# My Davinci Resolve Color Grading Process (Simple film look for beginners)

I'm going to just bring this up a little bit back up. And the last thing is we're going to add a glow. I really like adding glow because it makes it feel like more cinematic and less digital in order to add glow. You add, just add glow right there. And it brings shine, shine, shine threshold down, drop the opacity, and then go to composite type and switch it to soft light.
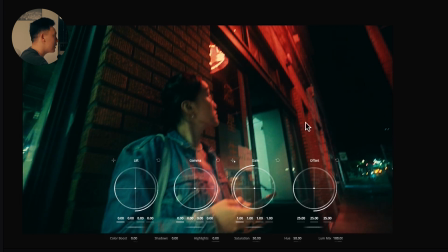(4:29)
So right now you might not have noticed a ton, a huge difference, but obviously if you up the opacity, you can see the bright areas get brighter and it obviously softens to look.
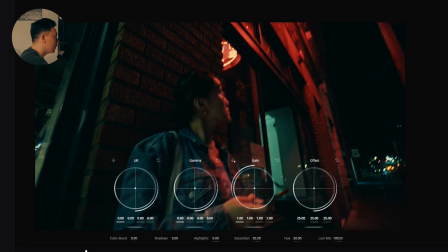(4:38)
You can see a difference when you turn it on and off. It's pretty slight. I'm thirsty. Are you thirsty? You should get some water because it's going to be quite the video. I'm thinking that's looking pretty good.
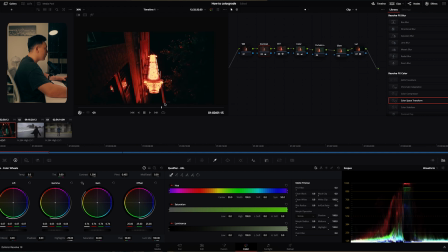(4:51)
I really like how the shadows right here are a little bit greenish. And you can see that remnants of the red on the tree leaves.
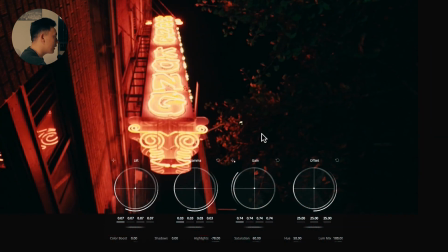(4:59)
That's super, super cool. So I'm thinking this clip is actually almost color graded already.
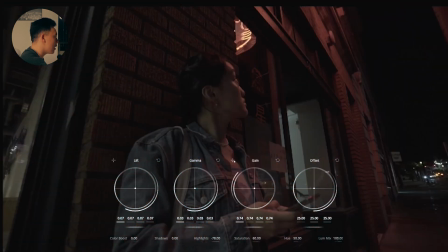(5:04)
So let's see a little bit of before and after before and after so that's clip one let's move
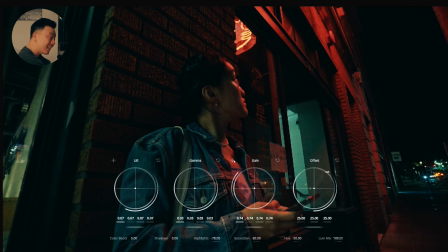(5:11)
on to the second clip and take a look at an outdoor daytime setting now i'm going to do something that if you're an experienced colorist or a color grader you might cringe at me for so if you're one of those people i'm giving you a warning uh you don't want to see this so what i'm about to do is uh just see
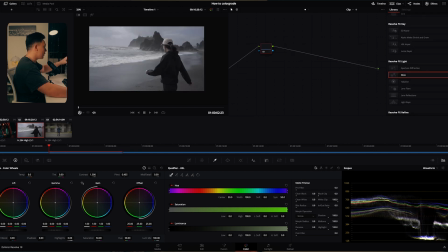(5:30)
what this color grade would look like on this clip now these are two completely different scenarios and And in, you know, most professional scenarios, you probably don't want to do this, but we're a lifestyle content creator, real TikTok, Instagram, YouTube shorts. Okay. I don't think you're going to care too much.
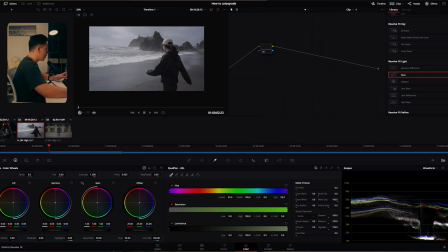(5:47)
Okay. Anyways, that's my little spiel. Okay. So how to apply a color grade from a clip that's already color graded. All you need to do is make sure your clip is selected first. So that's clip that we want the color grade on and then select the clip that already has the color grade and then hit apply grade.
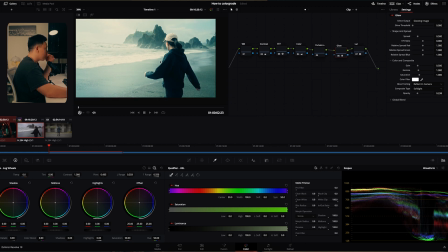(6:02)
Okay. And that's not too bad. obviously it's way too blue and not exactly what i'm going for so i want it to be a little bit more green gray
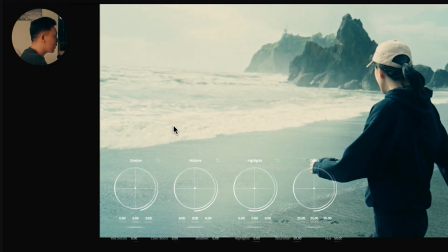(6:09)
right here grayish blue green is right here and a little bit of a almost like a like golden hour type vibe okay so what i'm
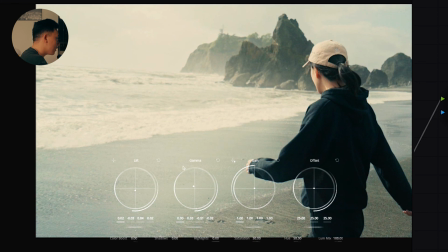(6:16)
going to do is i'm going to go to color so i'm going to offset that by adding some of that nice warm tones on the gamma wheel
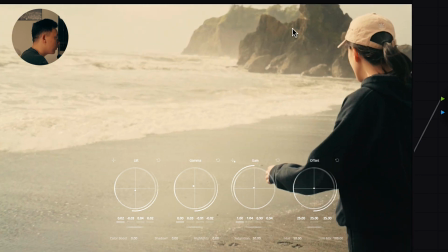(6:22)
let's add some more with the gain so that's kind of cool we have a little bit of green quite exposed so i'm going to just drop
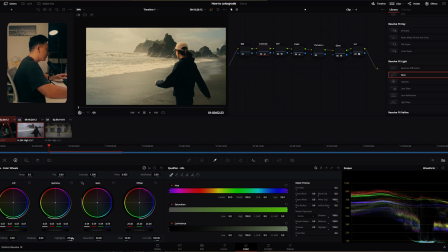(6:28)
it down we're starting to get some blue skies at the background i didn't even know that was there okay the highlight is quite bright so i think i need
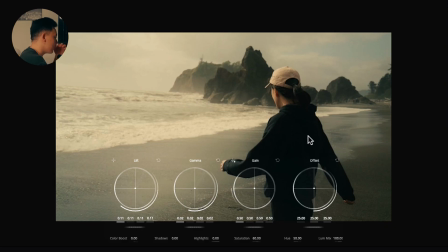(6:35)
to just punch more down lower i like it kind of gives me like a cool film vibe so just add a little bit more
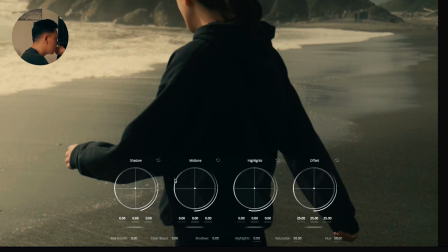(6:41)
bluish is um i'm gonna go to this log wheel right here let me drag that down and it's gonna give me a little bit
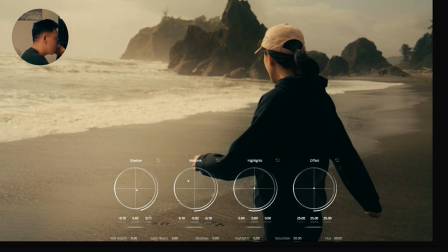(6:49)
more of that color and for the mid tones i'm gonna add a little bit of that as well to kind of get that golden look that we're looking for just play around with it you know see where it takes you. And I'm kind of liking the vibe already. Now, one thing I might do, I'm going to go back to our glow node and I'm going to go to color filter, select that,
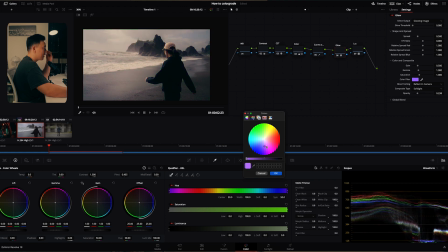(7:05)
you know, as you can see this like dramatically affects the color pretty significantly.
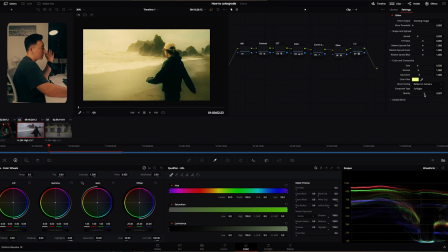(7:10)
And the nice thing is if I turn this up, obviously that's too much, but I'm going to drop it down and I'm going to just add just a little hint of it. So this looks a little bit more greenish to me. So sweet. I think that looks pretty good. So let's move on to our second clip.
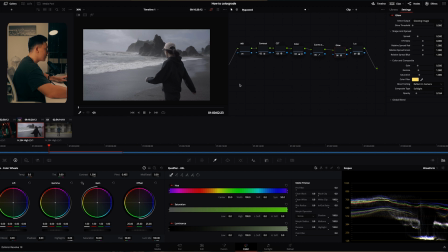(7:27)
See again, let's, let's do the thing that I said you shouldn't do. So let's see what that looks like. This one's not bad.
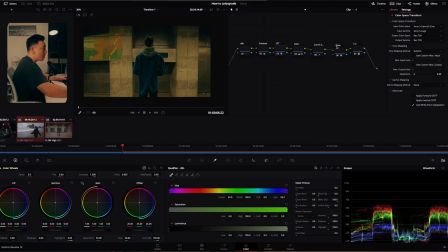(7:32)
It's really green. So before I do anything, remember that the glow that we set was at a more yellowish tone. So I'm going to bring that back just so that we have a more neutral standpoint for when we do this color grade. Otherwise, when we do everything here and then we're like, oh shoot, this is too yellow. And then we change it. It's going to just affect everything.
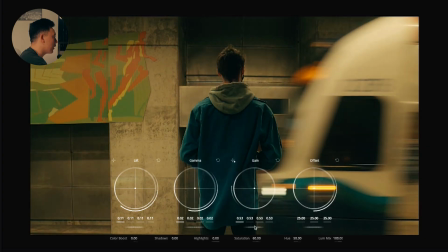(7:50)
So up the gain a little bit and drop the gamma.
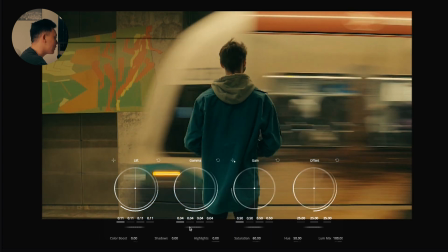(7:54)
I want a little bit less contrast so that the blur kind of looks like it having more of that effect and i'm going to drop down my lift
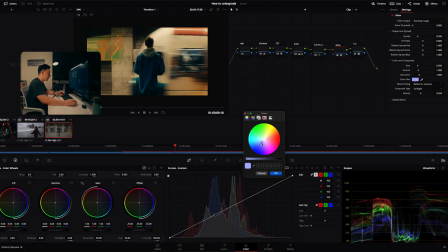(8:00)
so to combat the warmness vibe that i was talking about i'm going to bring this down a little bit to the uh bluer side of
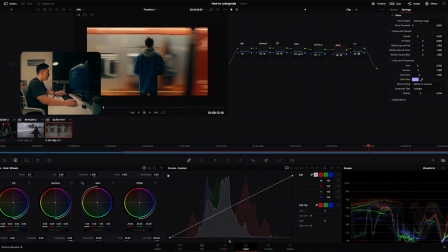(8:07)
things and i think that's looking pretty good i really like that vibe now i'm going to add a noise overlay which you
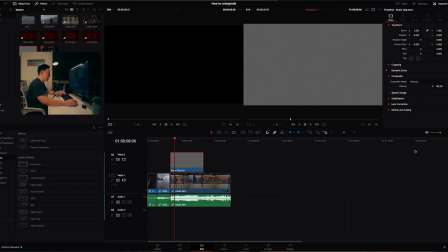(8:14)
can get yourself link is in the description it just adds a nice vibe to the video to give that more vintage look if you're in the color you're going to go
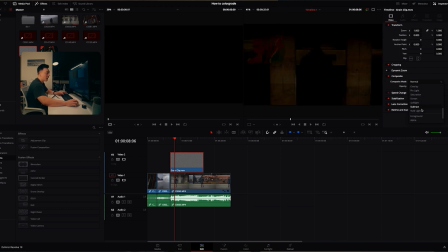(8:21)
back to the edit and drag this over your clip and you're going to go to composite mode and make sure you go down to overlay and boom you have this
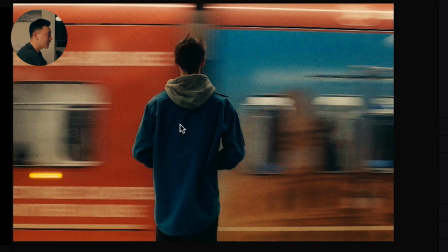(8:28)
nice noise effect so if we disable it this is the before and after it gives it just a nice texture and
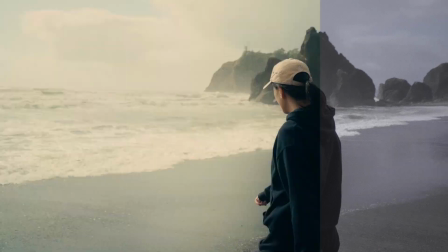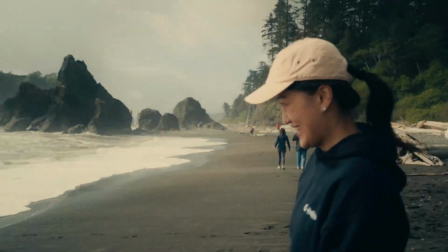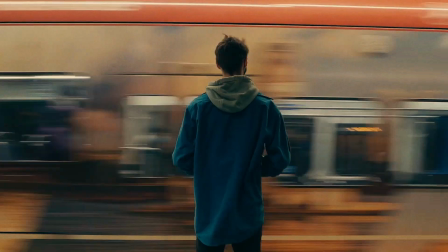that's pretty much it i hope you had a fun time learning about how to color grade in davinci resolve for beginners and i'm really looking forward to your clip so definitely send your clips to me to my instagram and i'll check them out i hope i taught you good i hope you come out of this learning a lot more than you did before thanks so much for taking the time to to watch this video and I hope to see you in the next one. Make sure to subscribe, like, comment, and all the other things YouTubers tell you. Gonna stop recording now.